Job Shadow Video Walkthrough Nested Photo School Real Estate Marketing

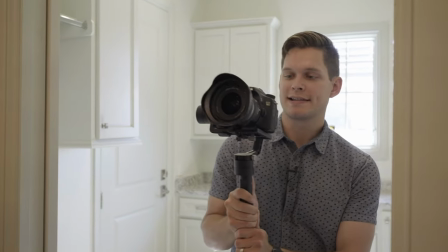20:36 This master closet has really tall ceilings and so we're gonna do a nice tilt up and tilt down
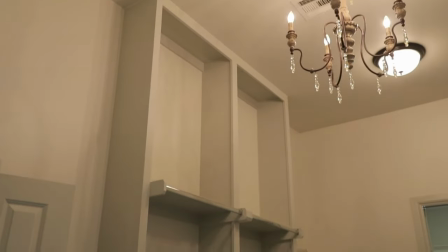20:44 and we're actually gonna push backwards out of the shot. It just helps accentuate how high the ceilings are in this space. Our next piece that the master closet connects to is this laundry room, so we'll shoot that next.
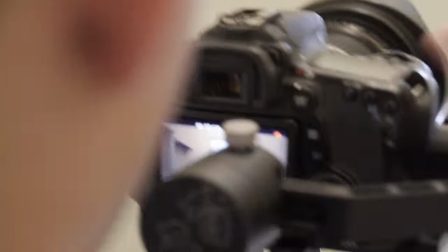21:02 Center shot, make sure your focus is set, you have the proper exposure, and then start your motion.
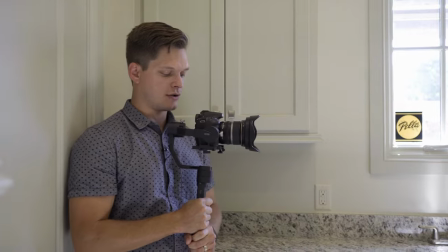21:12 Often I'll leave it recording after I do my first initial shot to do a nice slow pan across the space.
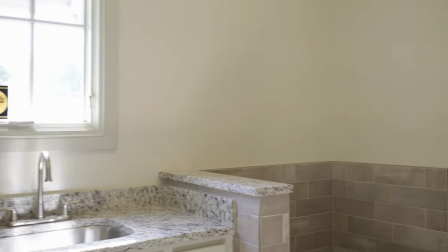21:22 Any elements like this dog wash definitely zoom in and get a detail shot of that.
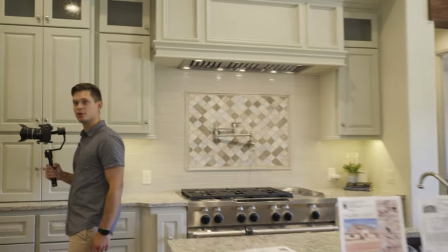21:31 If there's a mudroom make sure you get a mudroom shot then we'll do secondary bedrooms.
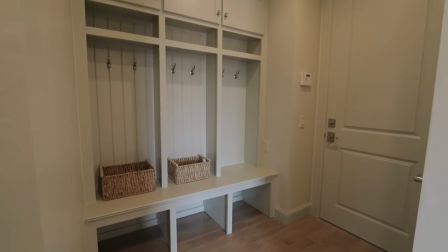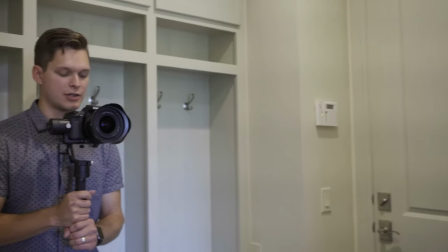21:40 We're gonna start out outside of the doorway of the bedroom, set our shot, hit record, and then do a nice push into the space.
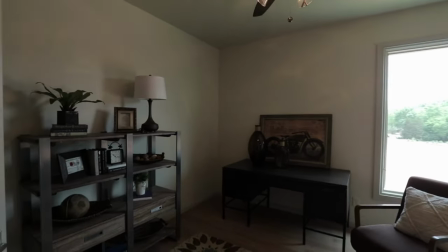21:49 Then we can turn to the left and then move to the right to kind of reveal the rest of the space.
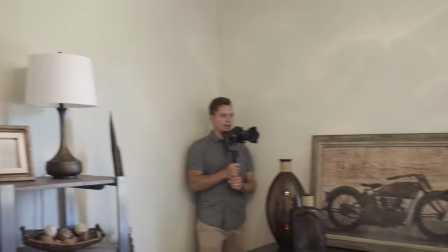21:55 Get back in the opposite corner and we'll just do a nice pan across the space.
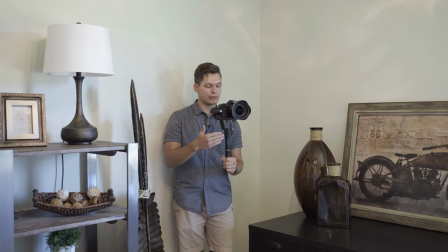22:03 So it's best with most gimbals to keep the gimbal handle right underneath the gimbal to keep your footage as steady as possible.
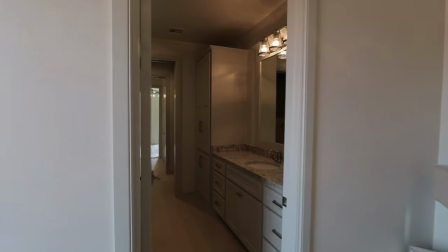22:11 Hit record. We're going to push into the bathroom. As you get into the bathroom, you don't want to get in the mirror, so you got to pause and just slowly push into the space.
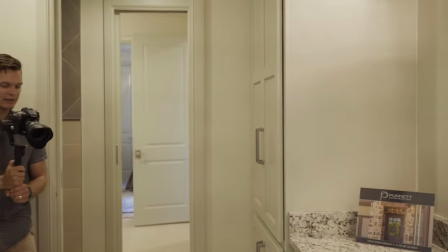22:21 Other ways to do this is we're going to do a nice tilt down shot and now we're just going to push up.
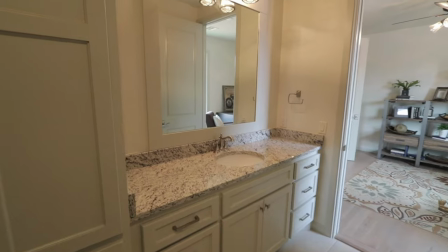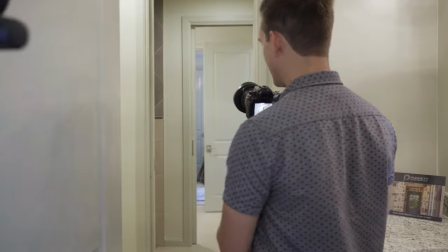22:33 Okay, so there's a cool shower and Jack and Jill bath and so we're going to kind of just show how they all connect.
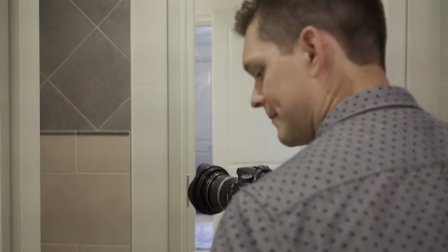22:42 Make sure your gimbal doesn't hit the wall and cause your camera to go haywire. Got a nice shower shot there and I'm going to push through and show the other bathroom. You're always thinking to do nice slow pushes shots. You don't want to be whipping your camera around that doesn't make for good footage with a professional video shoot. If the shot needs to be sped up, the video editor will do it for you. With a video walkthrough on the inside of a home, you're really going to stick to a lot of the same angles you would shoot in photography, but instead you're going to be adding motion to the shots. 45 degree angles, straight ons, and you're gonna turn them into motion by pushing into the shot, pulling out of the shot, tilting up or down or panning from the left to the right. Other types of shots are the 360 motion where you're choosing your focal point more at the center of the space and then rotating around it. Have fun with video walk throughs. It's a great way to be artistic and express some unique fun shots. Get Get lots of nice wide shots of showing how big the space is, but don't forget about zooming in and getting those details. Have fun.